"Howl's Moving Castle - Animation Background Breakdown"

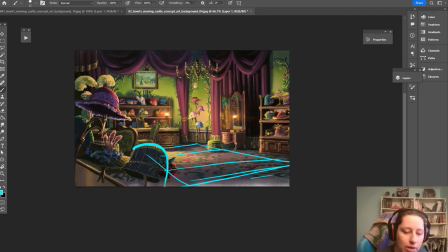498s
So we have our overlay like this. All of that is overlay, and the characters can come in behind it or whatever, or it can just be there as an element of interest to bring depth to the scene. This is our stage area, so wherever the characters are going to come in and do stuff.
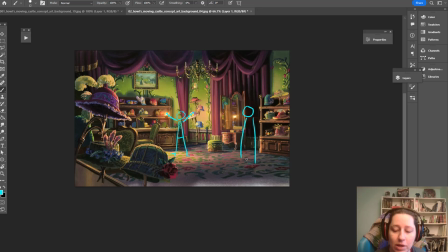516s
So if we put our character here, we put another character here. That lady is like way bigger than this. I should be like, hello. And Sophie's like, oh no. Right?
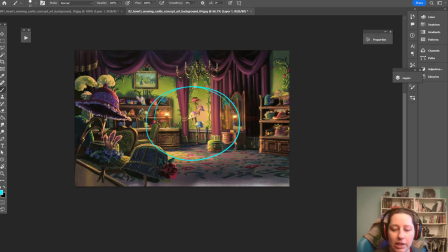528s
So there's an area for the characters to play, but in here is where the artist decided that we should be looking. Like even the light, because they chose these smaller light sources, the light only pools so far and it gets colder and colder and emptier as you get over here. So this is nice and warm,
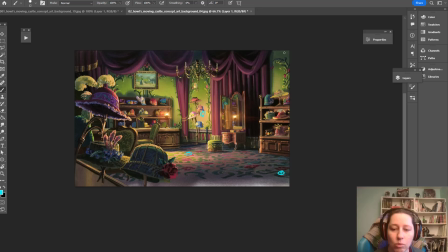546s
and this is cool and gray. This is nice and warm, and over here we get cooler and darker. All of these are acting like a frame, like that, so that everybody's gonna be looking in this area.
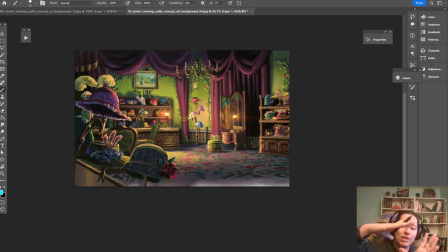562s
Everything outside of that is filling up the screen, but acting as a way to really push your eye into the place where you're supposed to be looking. Because that's when you're doing a film, if you only have a 2-second scene,
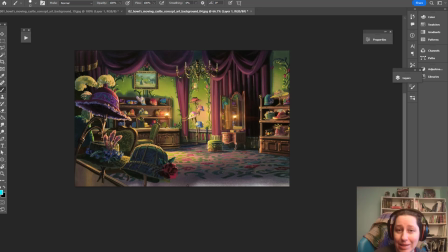576s
you want everybody's eyes to be in the place they need to be to see what they need to see. And this is some of the ways that people can do that. So we also have these leading lines coming in this way, right? So all of that stuff, like it wasn't random. Like this hat could have been this way, right? when they were making that decision,
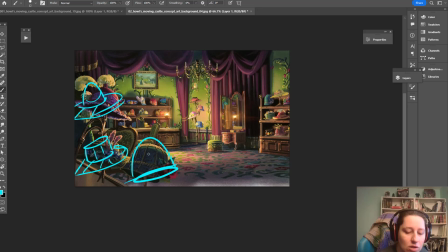596s
and designing is just a lot of decision making, they could have had all the hats do that. They had that option as well. But they did this because now everything is pointing into the scene that way.
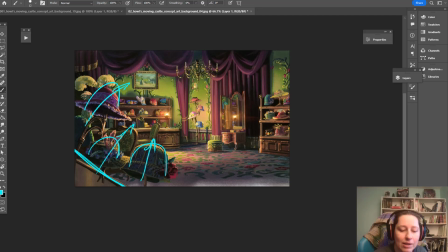611s
It was very intentional. This is keeping us from leaving. So it's not that way. No, don't go that way. Go that way. And then up here, right, there's this stuff. It's like, no, you're not allowed to go out that way. There's barriers. There's visual barriers of darkness that are saying, you can't, eyes, get back in there, eyes.
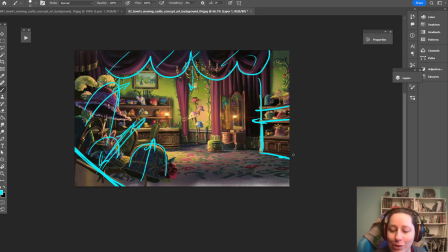630s
And here as well, no, you go this way. This is the way you were going, eyes. And then all that warm stuff is going to pull your attention in there as well. And then we have our highest contrast. We have very dark shadows in here with well-lit things.
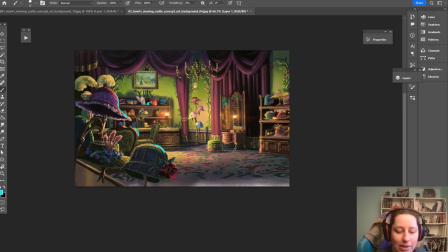646s
Here we have like a rim light, which is bright on these elements because the light is coming and hitting that way. But the light is bouncing. It's like, no. Even the light is saying, this is where you stop. Stop going that way. It's just a rim. It's like creating a barricade.
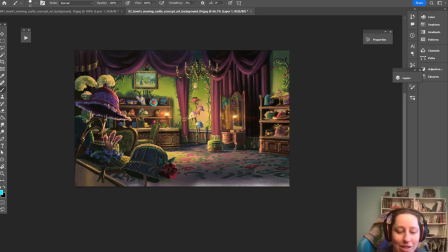663s
Whereas in here, you have all of your stuff is well lit. You have lots of details in here, little stuff like, all of this little detail. Boop, boop, boop, boop, boop, boop, boop. That's drawing your eye in there. This, if you look, this is kind of fuzzy.
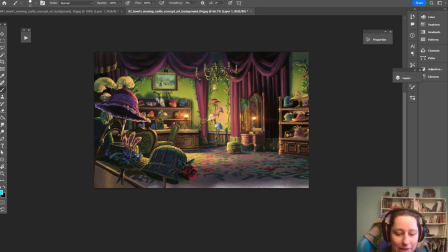679s
It's hard to say with this thing, but this isn't sharp.
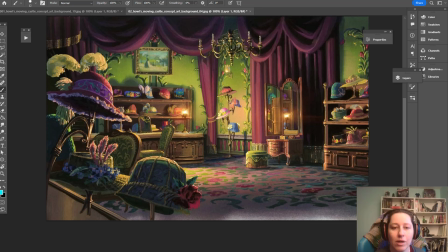685s
Here in this area, the details are sharper. So that's another, like when you're talking about contrast, the sharpness of the different light and the shadows, that is a form of contrast.
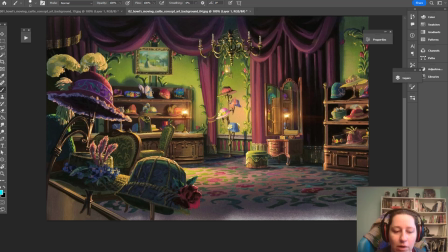699s
So we have a light and a dark right next to each other it's a very sharp line. Over here, it's kind of fuzzed and blurred out.
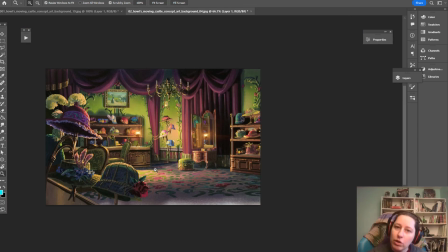706s
So by blurring our overlays and stuff and our distance, that's another way we can create depth and force people to see what we're seeing. Because if this is sort of out of focus, and this is in high focus, again, our eyes are going to be, whoop.
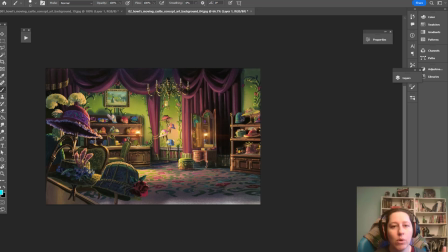723s
That's one of the more important things about designing a background. You want to use it as a way to make your viewer look where you want them to look. The other thing that's really important is you can tell a lot about a person about the environment that they live in.
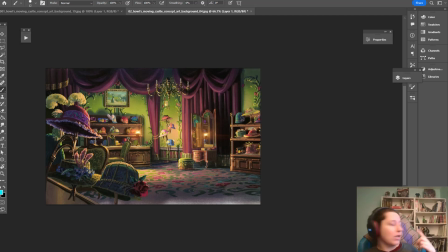739s
So like you can see, I've got like messy bookshelves full, well, this is as tidy as it's getting.
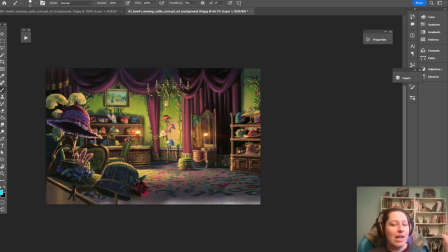746s
But it's all full of art books and comics and things like that. So when you look at me and my environment here, I got like the gaming chair. Like, I spend a lot of time in this chair. You don't buy a fancy gaming chair if you're only going to sit at your desk once a week.
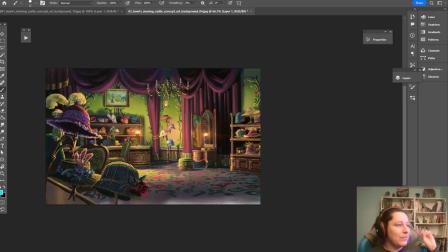760s
You buy something that looks cool or like looks aesthetic or whatever. That I've got some like nerdy art influences over here. Like you could see I've got, some Tank Girl and Airbender. We got some different like Disney movie books, the whole How to Think When You Draw series.
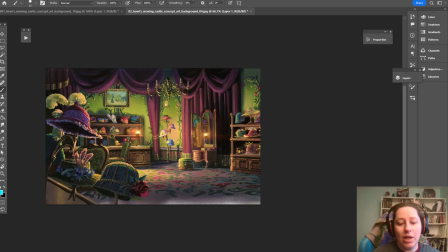779s
I love Lorenzo Etherington's art. It's so good. But you can tell a lot about me by the place that I live. Like if you walked around your house, you'd be like, okay, I get this person. So when you come into this hat shop, it's telling you the environment this person lives in. And the wonderful thing about Howl's Moving Castle is Sophie doesn't fit.
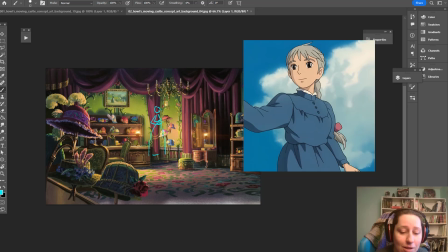799s
Like when you have Sophie in here and she's wearing her like little blue dress and she's all like meek and stuff, she doesn't suit the environment.
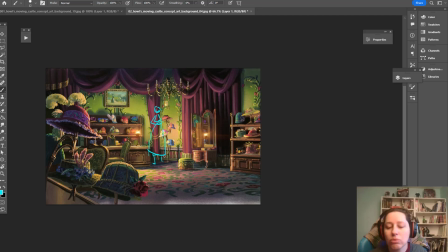807s
She's contrasted to it. She's very plain and quiet and simple. And she's in this really rich, gaudy, expressive, detailed environment. That's not where she belongs. And that tells us a lot.
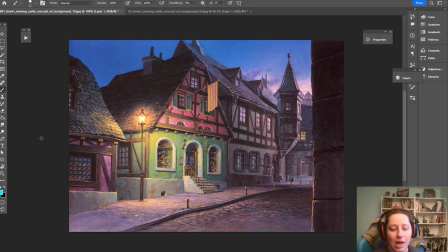820s
And it's a little bit less obvious in the exterior, but this is the most beautiful detailed place in the thing. You could tell that it stands out amongst the other people. So whoever owns this hat shop really wants to stand out. Like you don't have this kind of like big stuff and like brightly painted walls unless you want people to see your house and look at you.
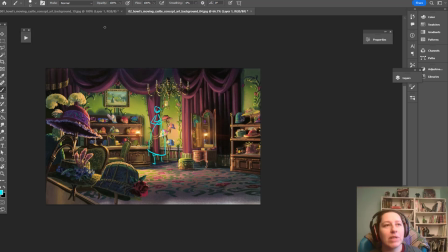840s
So when I'm designing a background, I think about the character who lives in that environment. One good thing to do is think about a character's bedroom, and that will say a lot about a person. Like if you have a very sophisticated adult person who wears a tie to work and a suit,
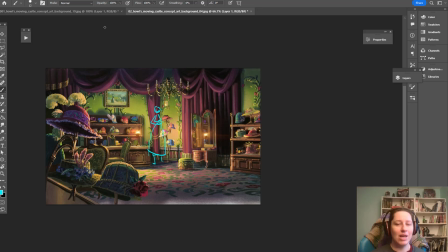858s
and he comes home and his bedroom is full of toys and comic books, that says a lot about him. Like he's masking to live in a world of professional, uptight stuffiness. But when he goes home, like he reveals his true character, because that's where you are yourself, hopefully, is in your home.
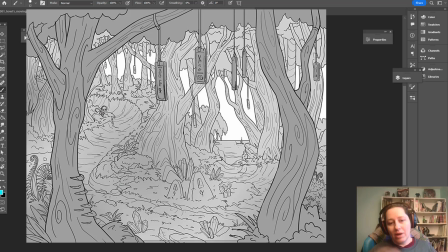875s
I just find it really fun to just doodle stuff like this. I love drawing exteriors and woods and forests and things like that.
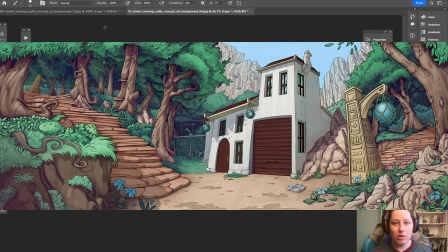883s
I do have a recommendation for people who are interested in layout drawing.
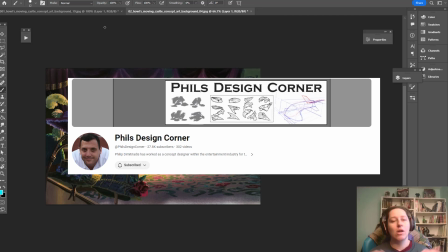887s
It's called Phil's Design Corner, another YouTube channel. really great stuff, like a lot of good organic drawing and stuff.
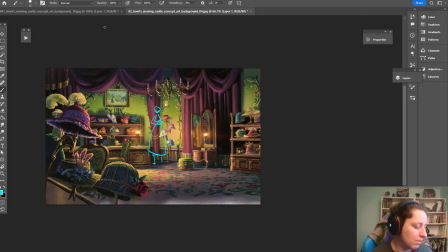896s
I've recommended him before. That's a great place to go if you want more videos on learning backgrounds sooner, because best I can do is one slapdash video a week right now. I'm starting to get used to the new job. Like I've got more energy and stuff in the evenings. So we're going to get back to doing something a little bit more thoughtful.
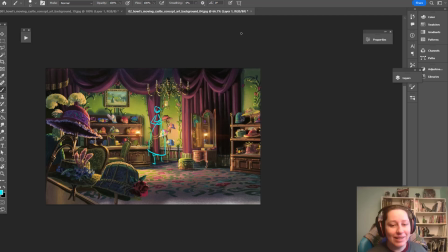912s
But for now, thanks for dropping by. Like, share, subscribe, all those things internet people ask you to do. And I'll see you in the next video.
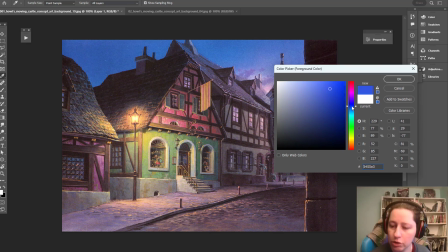923s
Need something that will show up on the thing. That'll do. That'll do, pig.